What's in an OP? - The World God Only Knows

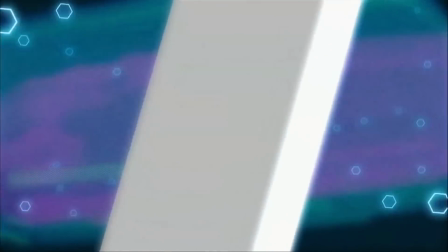Not only does it look cool, it provides a subtle and understated way to break the fourth wall without undermining the show's plot.
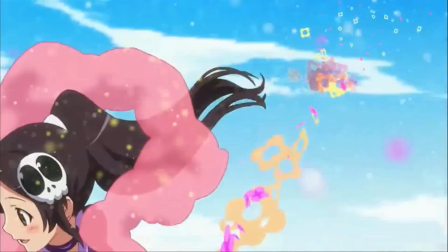And that can be a really valuable tool. When your show is just a little playful with the knowledge that it is, in fact, a TV show,
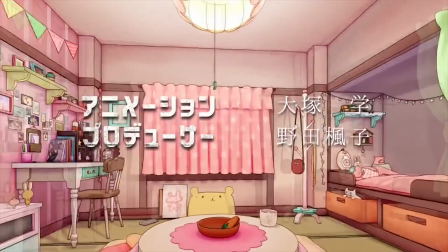that subconsciously primes viewers to give it a little slack and suspend their disbelief just a bit more.
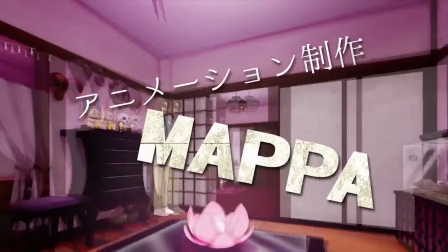It makes the show more relatable, like it's not trying to bullshit you, at least not quite as hard.
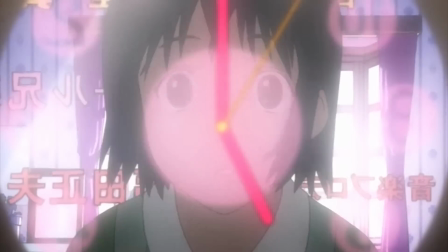It doesn't work in everything, it would be a lot trickier to pull off in a serious drama,
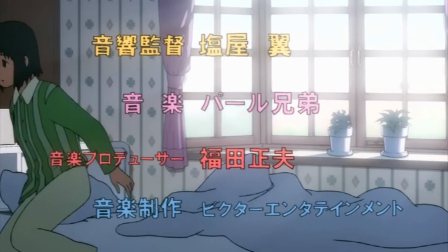but a little knowing wink to the audience can go a long way toward letting them get out of their own heads and have fun with your show.
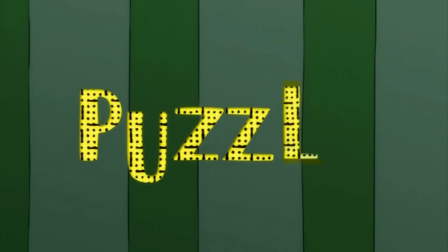Plus it looks cool.
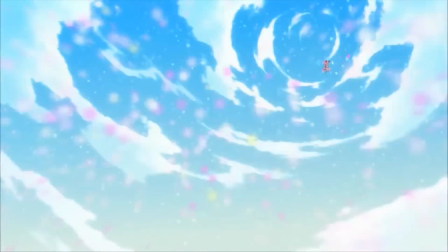Speaking of looking cool, we zoom out of the digital world into reality, where Elsie descends from the sky and bounces along to the music with an adorable smile.
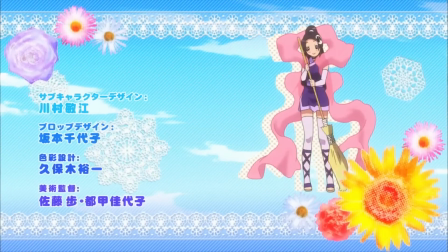She makes a pose with her broom and starts sweeping up on what seems like a pretty typical character card. This shot is integral in establishing the tone of the show, which you might not expect since it's pretty innocuous and generic in itself, but then that's the point.
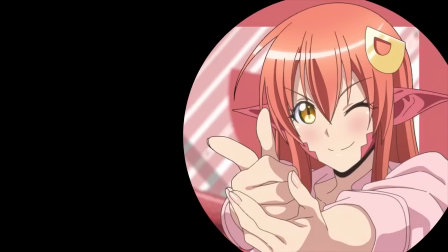If you've ever seen an anime before, you've probably seen this exact shot like a billion times.
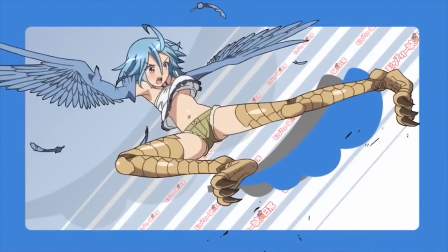Almost every harem comedy uses it at least five, although it can crop up in any show with a focus on cute girls, or sometimes guys.
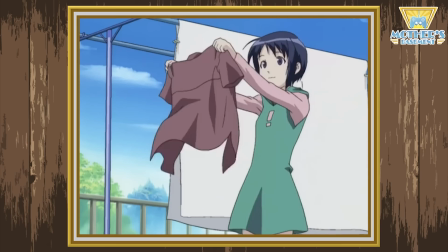When an OP director can't be bothered to storyboard a shot introducing a character, this is what they do instead.
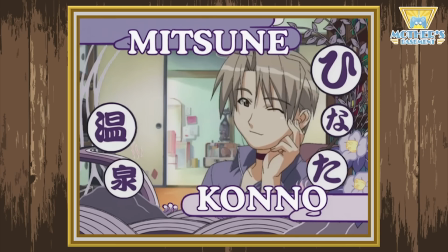When you see this shot, you know pretty much exactly what to expect from there. Every other main girl is gonna strike a pose next to a credit, everyone on the internet is gonna argue over who's the cutest,
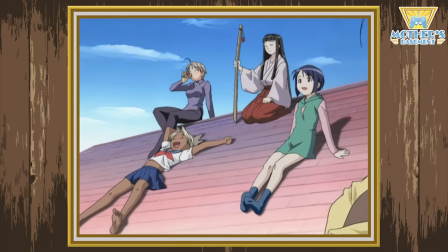you're gonna watch 12 episodes of an awkward guy accidentally seeing people bathing, and the heat death of the universe will inch inexorably closer.
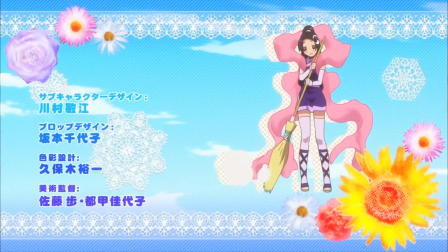But The World God Only Knows subverts this tired cliche, although Elsie is still pretty cute as she's crowded out of the shot,
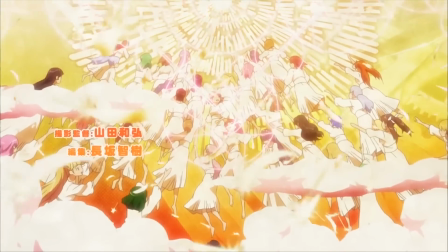and treats us to a rather biblical depiction of the heavenly host of Gaugae waifus. And of course, the deity that they are all worshipping is Keima, the god of conquest.
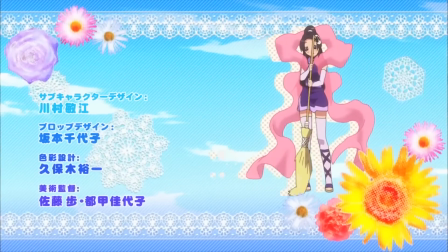So right off the bat, this OP primes you to expect a subversion of harem tropes, and if nothing else, The World God Only Knows certainly cuts out a lot of the harem bullshit.
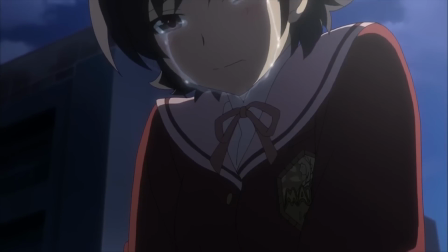If you want emotional closure from your harem comedies, this one delivers like four times a season.
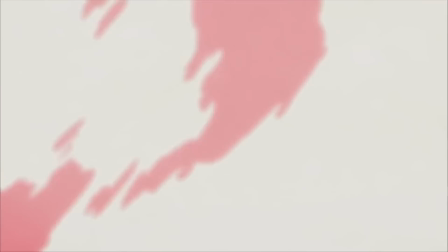The OP uses another pretty typical shot, the crowd fly-through, but it goes by quickly, and there's extra meaning layered onto it.
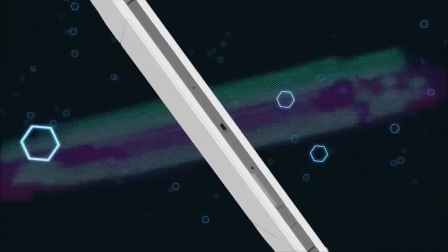It's revealed that we're looking at the world through the screen of Keima's PFP, reflecting his view of the world as just a crappy game.
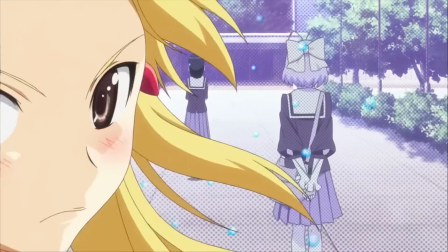But the girls also pop out of the screen and become real, hinting that there's more to them than simple Gal-Gay archetypes.
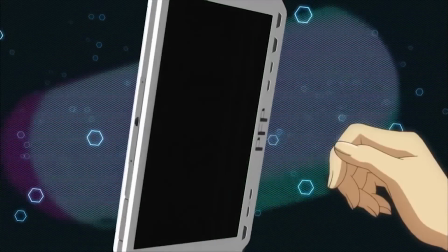At last we get a glimpse of our protagonist Keima, or at least his hand, and it's part of what might be my favorite single title card from any OP, like, ever.
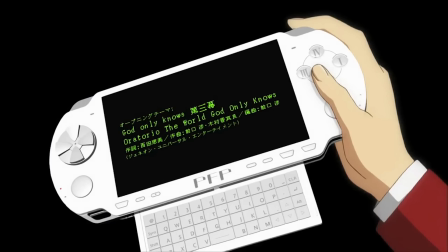Not only is this a really clever and visually appealing way of presenting the name of the song that we're listening to, it also creates an implication that the song is being played as an mp3 on the PFP itself,
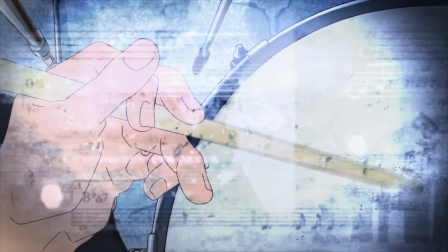making this one of the all-too-rare OPs that actually kind of explains where the music is coming from.
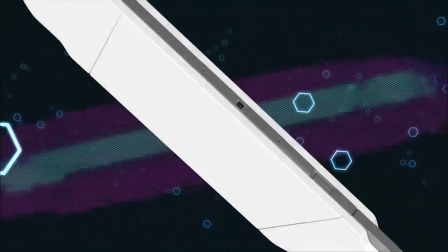Again, not a big deal, but it's one less minor barrier between you and getting immersed.
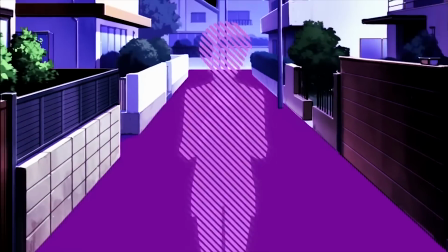Absorbed in his game, Kamo walks through the world more or less oblivious to everything around him,
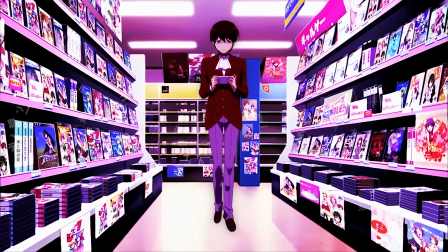which is reflected as the world rapidly blinks between different scenes using colorful Venetian blind wipes that are weirdly reminiscent of the opening to Eden of the East.
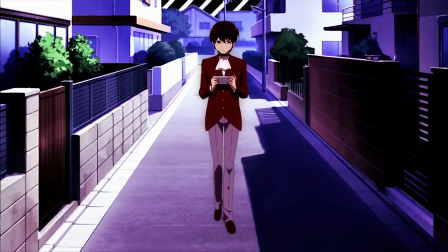This tells us almost everything we need to know about Kema. He has a singular focus on gaming, but he still carries himself with a certain poise and confidence.
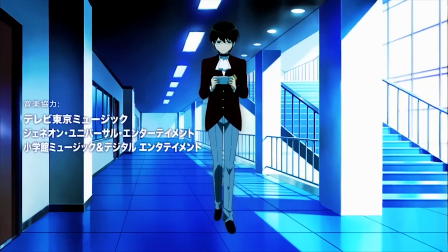He has a very real presence to him, emphasized by the intense musical breakdown that accompanies him just walking.
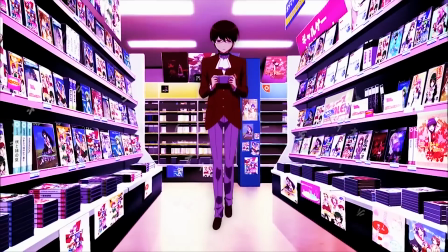Have I mentioned how badass this music is?
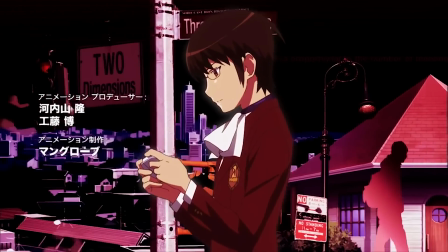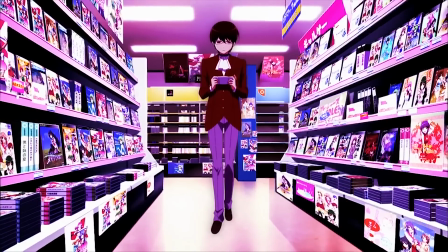As the camera pivots, we see signs in the background that poke fun at the pomp and circumstance of the whole thing.
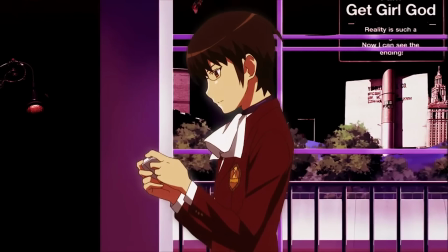A giant billboard labels Kama the Get Girl God, displaying two of his most overused quotes. Meality is such a bad game, and I can see the ending.
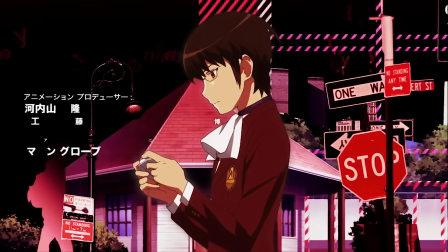He walks past a jumble of one-way and stop signs, references to bad ends and points of no return on roots in visual novels,
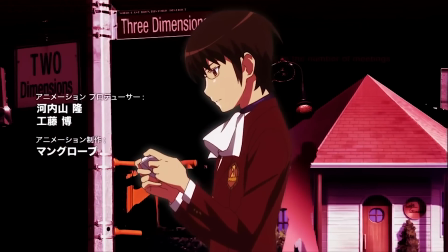and then after passing his house, he arrives at the cross street of three dimensions and two dimensions.
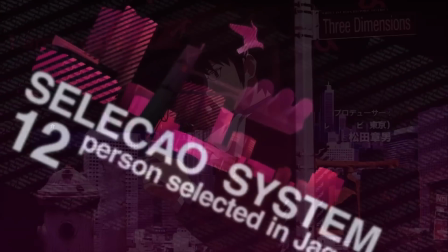It's all very tongue-in-cheek, made all the funnier by being presented in the same style as a show that takes treating reality as a game way too seriously.
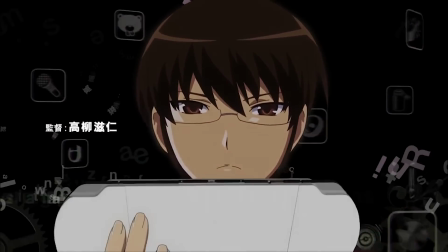In our last shot, Kama gracefully lifts his PFP up into the air, where it ascends like some sort of divine object.